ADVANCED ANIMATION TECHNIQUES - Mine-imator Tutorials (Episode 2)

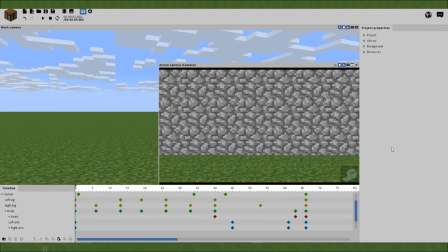253s
Now Now this is the point where we can smoothen everything out so it looks more pleasing to the eye and doesn't look very mechanical.
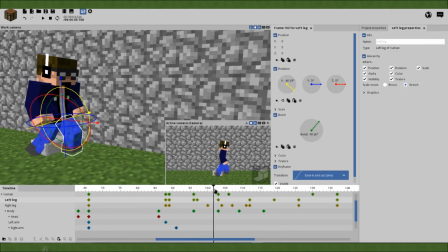258s
At this stage you can keep using your reference if you would like to, or you can just leave it be if you think you know what you're doing.
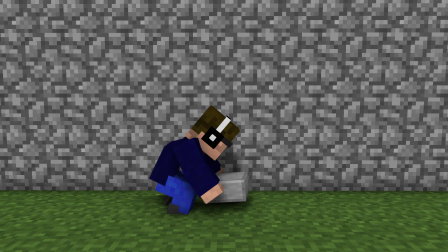263s
Now that's finished, let's give it one last glance. Yep, that looks pretty good, I think we can call that finished.
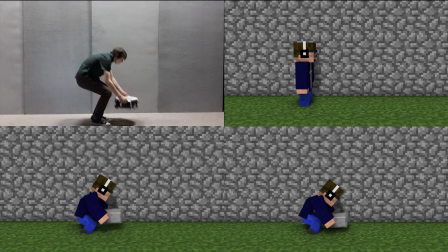270s
Using reference for animating and action is good to use for some movements and acting for the most part. You don't have to use reference 100% of the time if you think you can make the rough animation pretty well, but having something you can base your action off of is a good place to start. Finally, I think we can go back to a walk cycle we made earlier. So what we have created seems to be a pretty neutral feeling walk animation.
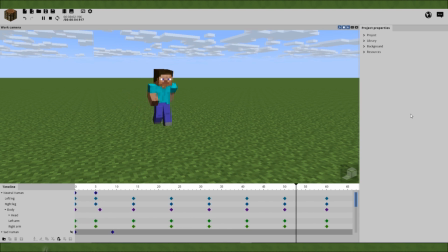289s
What if a character is feeling something different and we wanted to get the message across to the viewers? Is it too late to fix it? No, you can go back to an animation you finished and fix it any time you want. That's what we're gonna do.
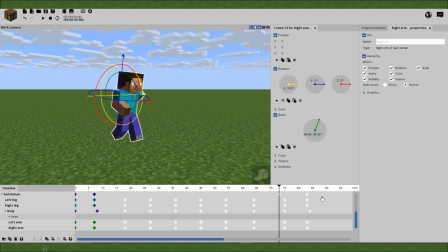300s
What if a character is sad or maybe tired? Let's time it right so it takes longer to get to point B by stretching out the keyframes more.
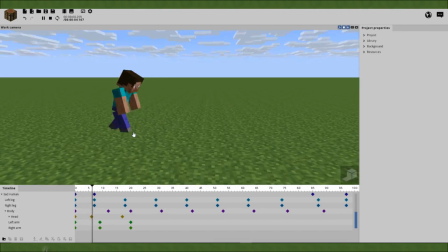306s
Maybe let's make the torso, arms and head slouch just so it doesn't have the energy or not in the mood to do anything.
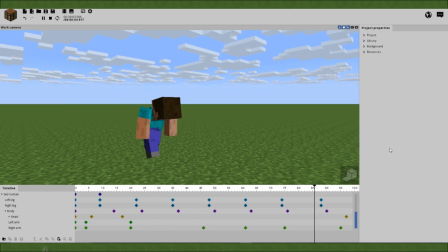311s
Let's animate some slight movement in them too in response to each step so it doesn't look very stale Next let's make him look anxious
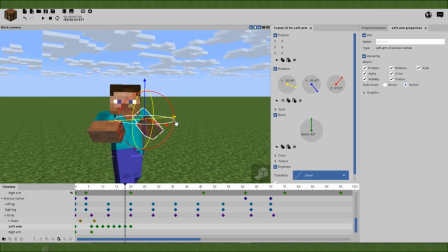318s
Let's speed it up a bit and have his torso tilted back slightly with his arms shaking in front of him to show that Let's also make him look back
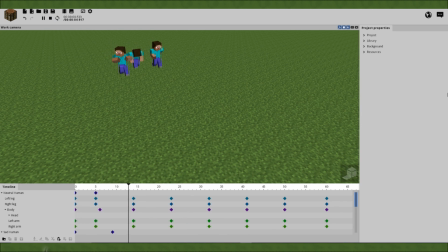324s
and forth to show his fears making him more alert of his surroundings You see the timing of when an action start and finish can say a lot about the animation itself Staging also plays a big role too for example making the characters lower or raise their arms and torso in response to their emotions This way the viewers know and feel that That pretty much has cleared up everything I want to talk about in this video. I hope this video has given you a pretty decent crash course in animation techniques for improving your animation skills yourself. If there's anything in this episode that left you confused about animating one of these cubicle dudes, you can leave a question in the comments below and I'll either get to it as soon as possible or put it in the potential Q&A video at the end of this series.
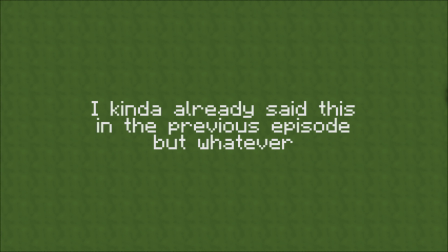358s
Just remember that you can't take advice from one single joke on the internet making videos without applying it yourself. Try and practice yourself and develop a style of your own. Until then, I'll see you all in the next video. Catch you all later, take care.
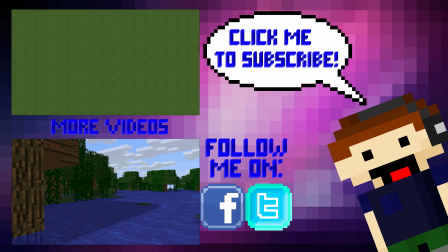369s
We'll be right back.